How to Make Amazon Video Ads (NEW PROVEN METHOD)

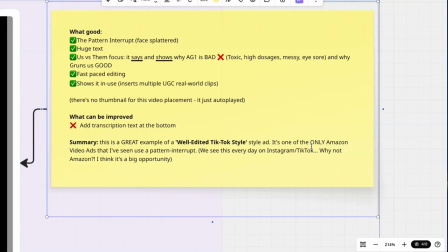We see this every day on Instagram and TikTok, right? We're scrolling and we see these pattern interrupts.
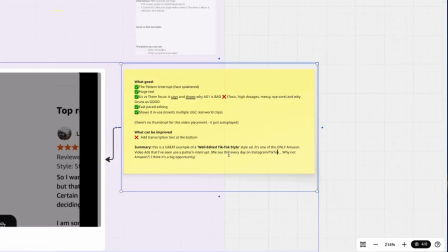Why not on Amazon? So I think this is a big opportunity. I'm going to play this video again.
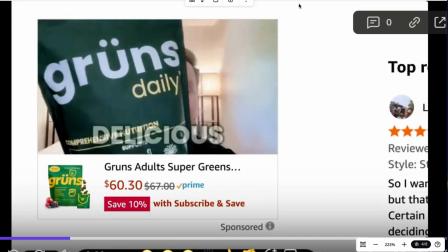It starts on the face splatter.
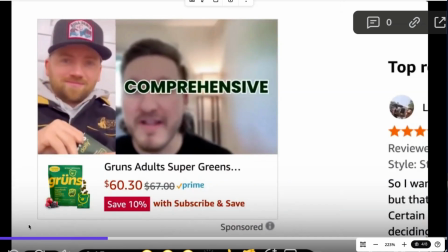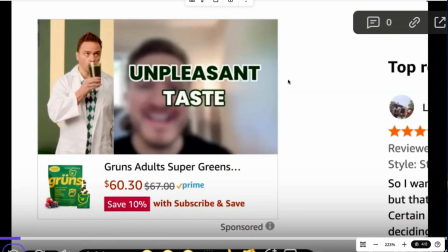Right there. It starts right there. Rigid routine, sandy, unpleasant, too much cleanup, eyesore for your countertop.
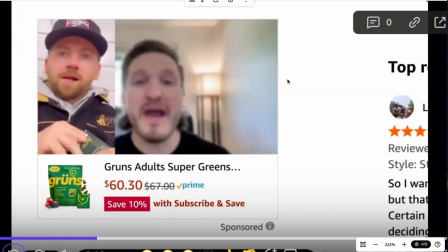This is comprehensive, deliver, portable, blah, blah, blah.
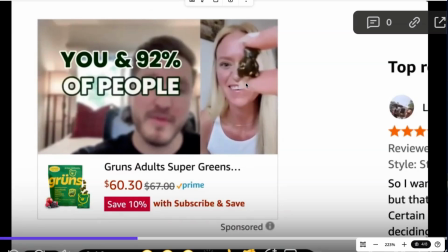It shows it in use. It shows multiple customers using the gummy, blah, blah, blah.
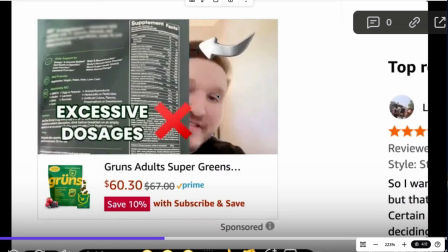And then, so it's going back to us versus them, which is a little bit confusing because their packaging actually looks similar. It's pointing at AG1 right now.
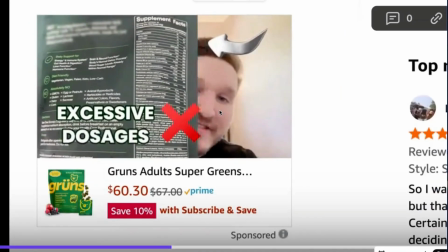So it's doing a head-to-head comparison of their main competitor, and that's the competitor that this ad is on, AG1.
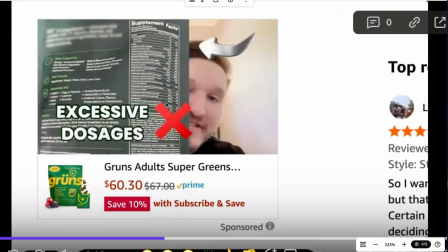So they're saying AG1 is bad because of, number one, excessive dosages, number two, toxic.
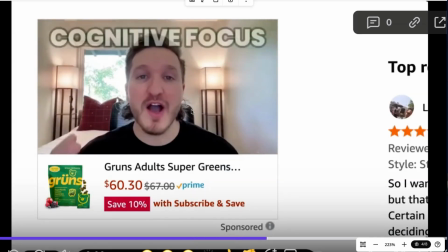Okay, looking for comprehensive. Okay, now this is just putting a bunch of big words basically, which goes to my philosophy of Amazon video ads. You just need huge text because most people are playing this without audio and they're not going to read like captions at the bottom.
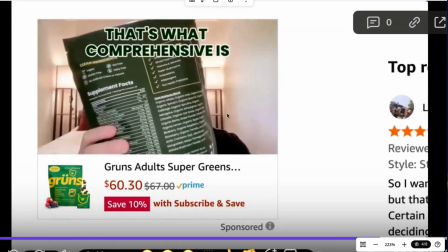So just huge text. Okay, he's holding it up and now it's saying, okay, this is what comprehensive is, not that, this, not that, this, not that.
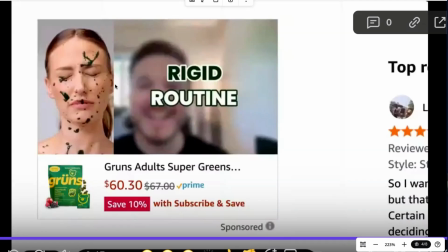And so at the end of the day, this is what really matters. It got someone's attention. Number one, it got my attention, and it got thousands of shoppers' attention probably every hour. And it got them to go over to this video,
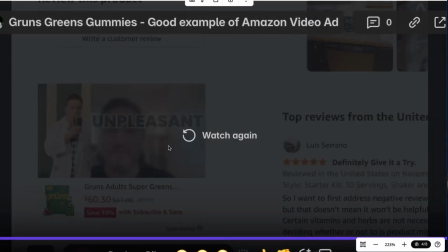and all the person can see is something about, now this text is going too fast.
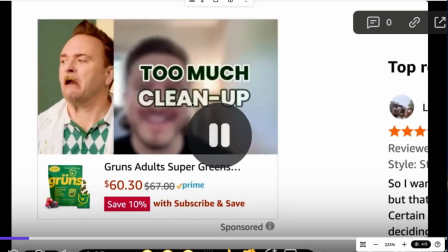I would say slow it down a little bit, but they're saying something about them bad, eyesore.
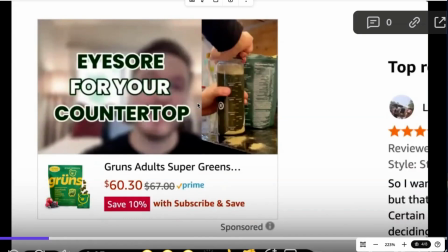So they're also saying eyesore for your countertop. They should also have put that red X there. And they took a clip from their competitor, from AG1. And then they're like, this is good, that's bad.
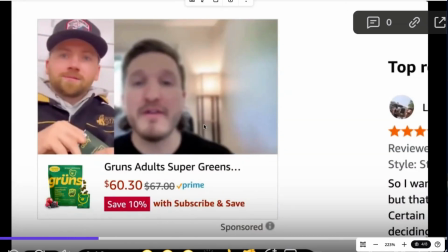This is good, that's bad. But they did not use AG1's logo. You'll notice they never used their logo.
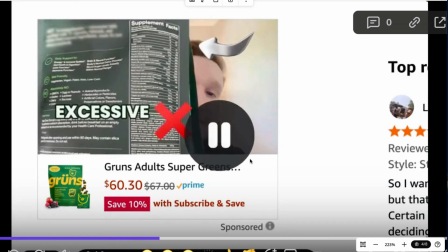But as you know, I am a big fan of us versus them,
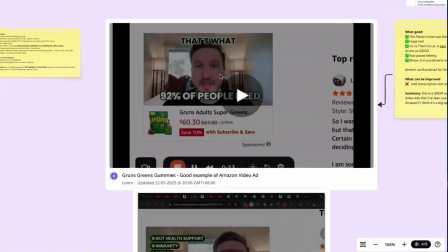comparison-based creative on Amazon, because Amazon is a decision platform.
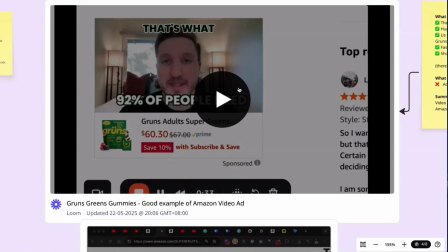It's a comparison platform. So these guys found that it works to put a video on AG1's listing showing in a very subtle way, without showing the logo on their competitor's packaging, that they're bad because of this, this,
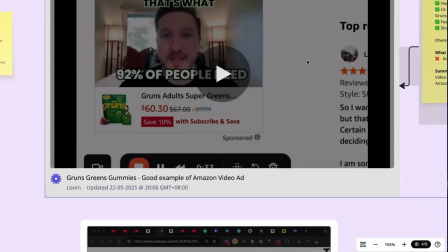this. We are because of blah, blah, blah. And someone watching a video ad, they're not going to like watch it again and like try to understand.
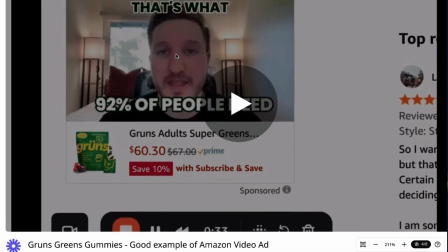No, they're just going to watch it for a few seconds and be like, okay, interesting enough to click.
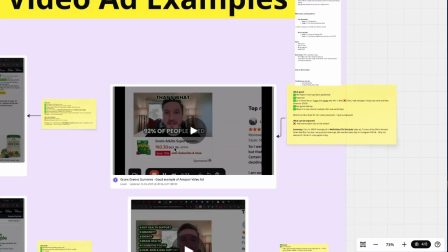They got the click. They got the attention. Then they got the click.
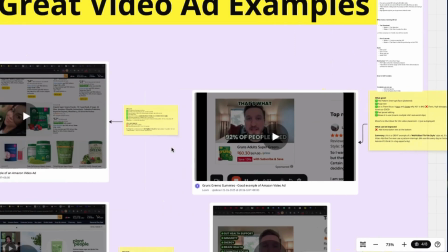Then they're on the Grun's page, and now it's the page job to sell. That's has all the ingredients of a good ad.
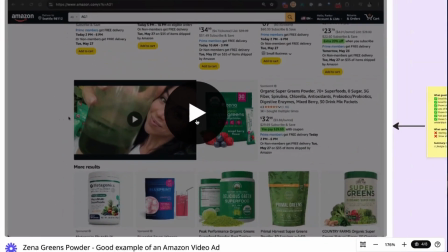Now I'm going to play this one and then break it down.
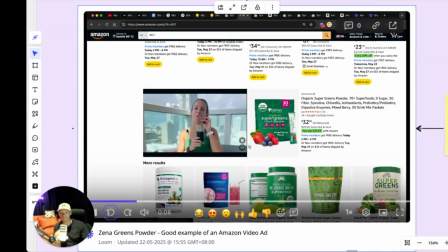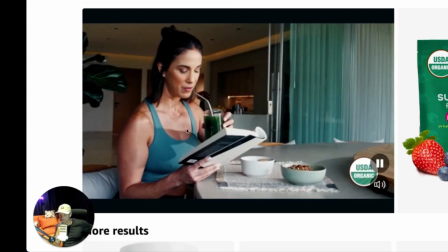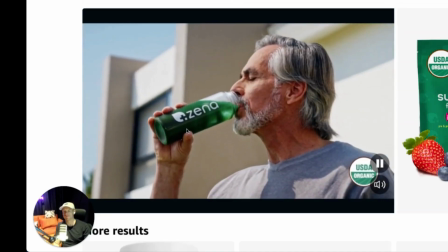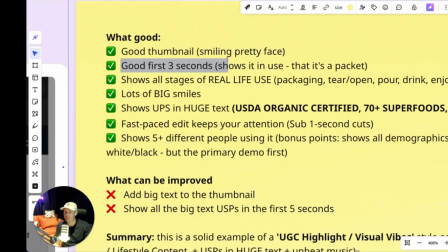Let me tell you what's good and what can be improved. It's got a good first 3 seconds. It shows it in use, that it's a packet. Okay, it shows them taking it out and using it. It shows all stages of it in real life use. It shows the packaging. It shows them tearing and opening it. It shows them pouring it. It shows them drinking it, and it shows them enjoying it.
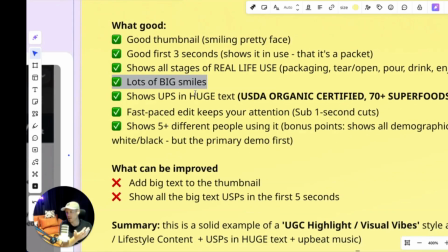Enjoying meaning lots of big smiles. Lots of big smiles is good, right? Every ad on TV, you're going to see lots of big smiles, right?
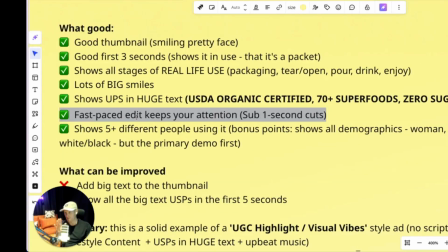Shows USPs and huge text. Also, what is good is it's fast-paced edits to keep your attention.
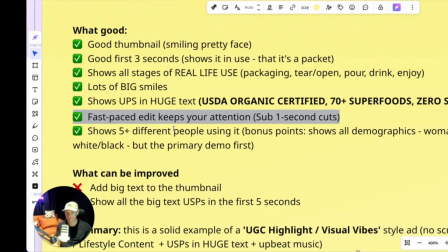This is standard in e-com ads, Instagram, Facebook, and it shows many people, at least 5, using it. Bonus points, all demographics. So that's what's good about this. What can be improved?
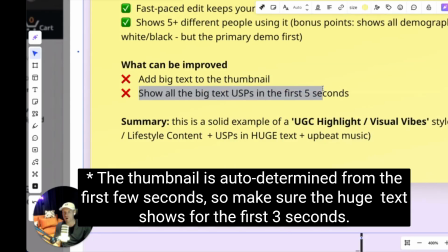They can add big text to the thumbnail, and they can show all the big text USPs in the first 5 seconds.